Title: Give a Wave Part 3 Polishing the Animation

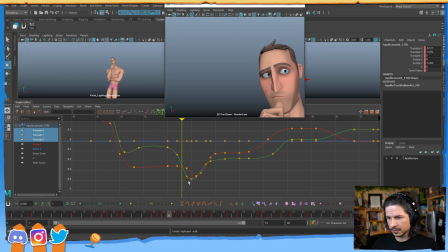Maybe I'll want a little bit more. Yep. There we go. So we just get that little bit of extra motion in there.
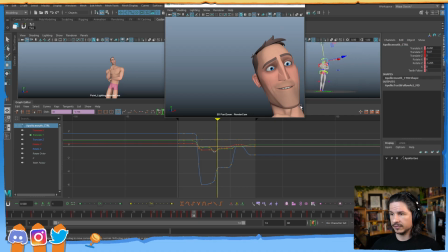Okay. Got that. Perfect. Now, just before I forget, I'm just going to take all of my curves here.
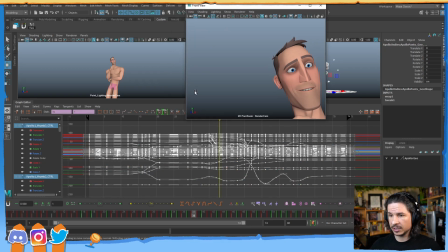I'm just going to create a buffer curve just so I can always reset if I need to.
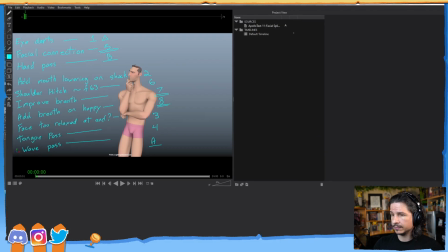Okay. So looking at our list, mouth lowering, good.
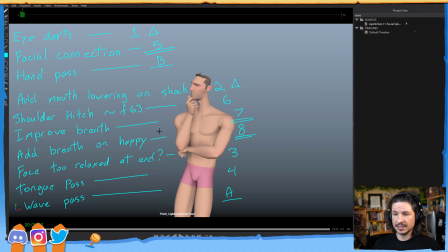Let's do number 3. Where is it? The face is too relaxed at the end, and you see I'll put a question mark.
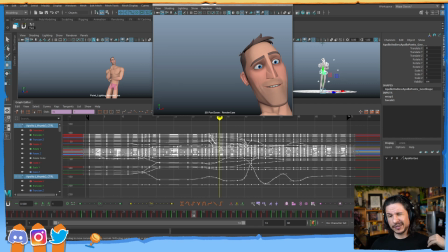This is just because I don't know if it's something I do want to change or not. So right here at the end, I feel like he gets really like excited.
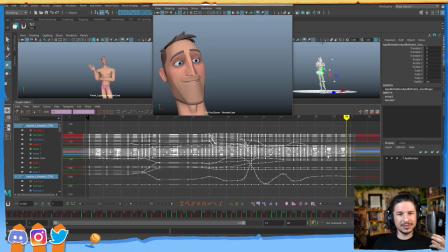And then as I was looking at it, it just kind of feels like he loses a little too much of that excitement at the end.
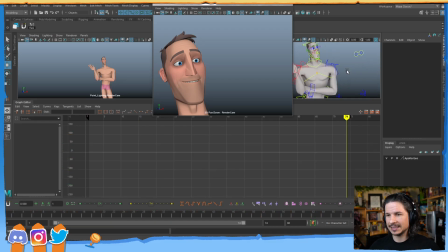It kind of feels like he's almost bored.
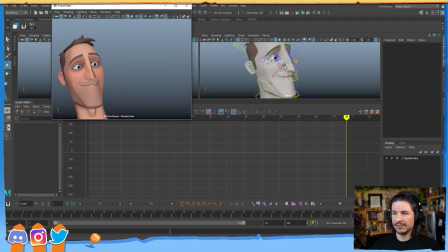So I wanted to just do a quick test to see if I can get that excitement to stick a little bit more.
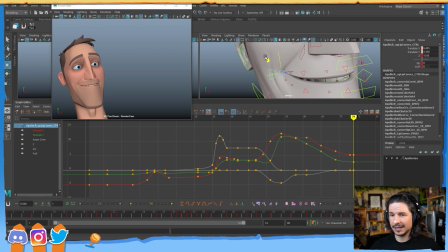So this is what I was talking about earlier, where as you're kind of blocking in shots and you're kind of trying to get things to read correctly and kind of going into that polish stage,
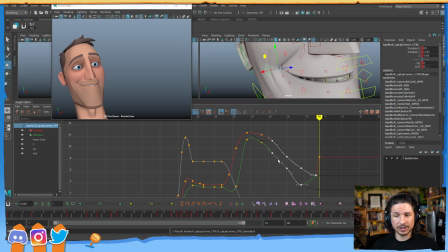there is never a time when you should just be going, well, I'm polishing and that's all I'm doing and there's no other tweaks that I need to do. You can always refine things more. Oh, trial mode.
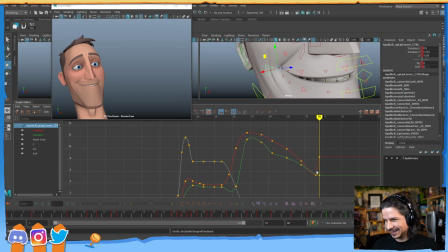It keeps losing my my login. So if you feel like something needs to change in your animation, change it.
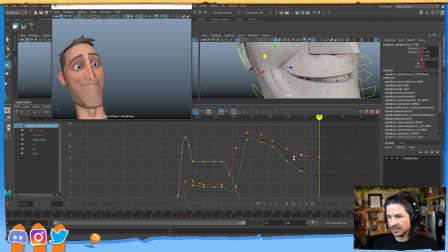That's it. There's no ifs, ands, or buts. It needs to be done, so you do it. In this case, I found that I wasn't getting the emotional beat that I wanted. It felt like the character was feeling and doing something different.
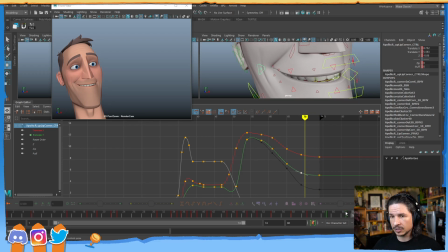So I want to tweak that. So part of that is not letting the smile slip down as much. Kind of keeping that smile up a little higher so he doesn't relax. Smiles are very hard to relax. Usually if we relax a smile, it just comes out of a smile. I'm going to keep that in there a little bit more.
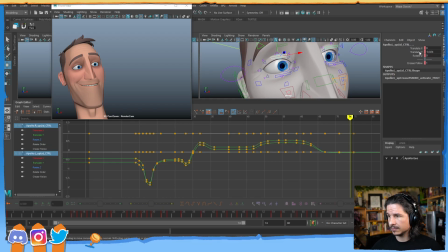I'm going to take these upper lids here and just kind of bring them up a little bit more. Just a little. Just so he kind of keeps that like extra focus in here.
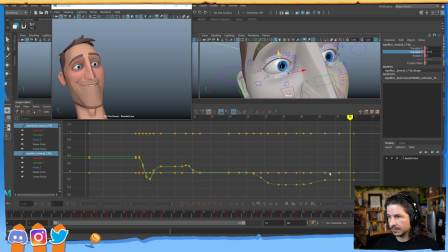Let's do the same with the lower lids. Kind of keep them just a little bit more open. Just a little. Like that. And then we're just going to take the brows.
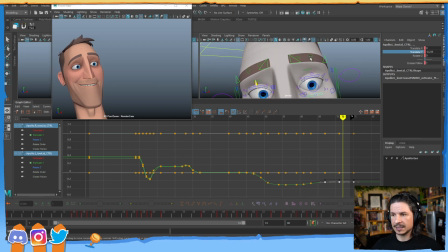I definitely want the brows to come down just because it gives that nice relaxation and we get a contrast. But I might just keep this corner here up a little higher.
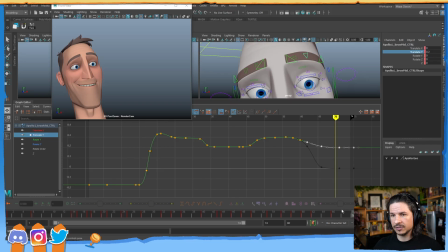So we get a global lowering of the brow, but he's not losing the kind of like one brow curled a little bit more. There we go. Not a huge change. I could probably push it a little bit more.
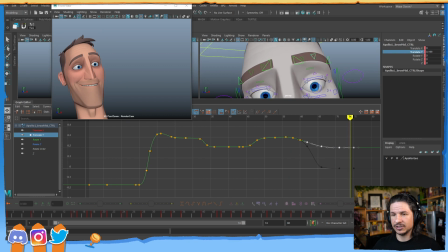But now he doesn't feel like he's just relaxing into total just like, and I'm done. So yeah, it's really going through and
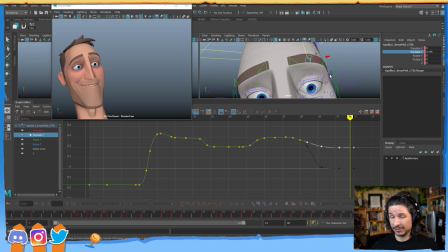analyzing what the goals of the shot are and not being afraid if you're losing that goal to work your way back to it.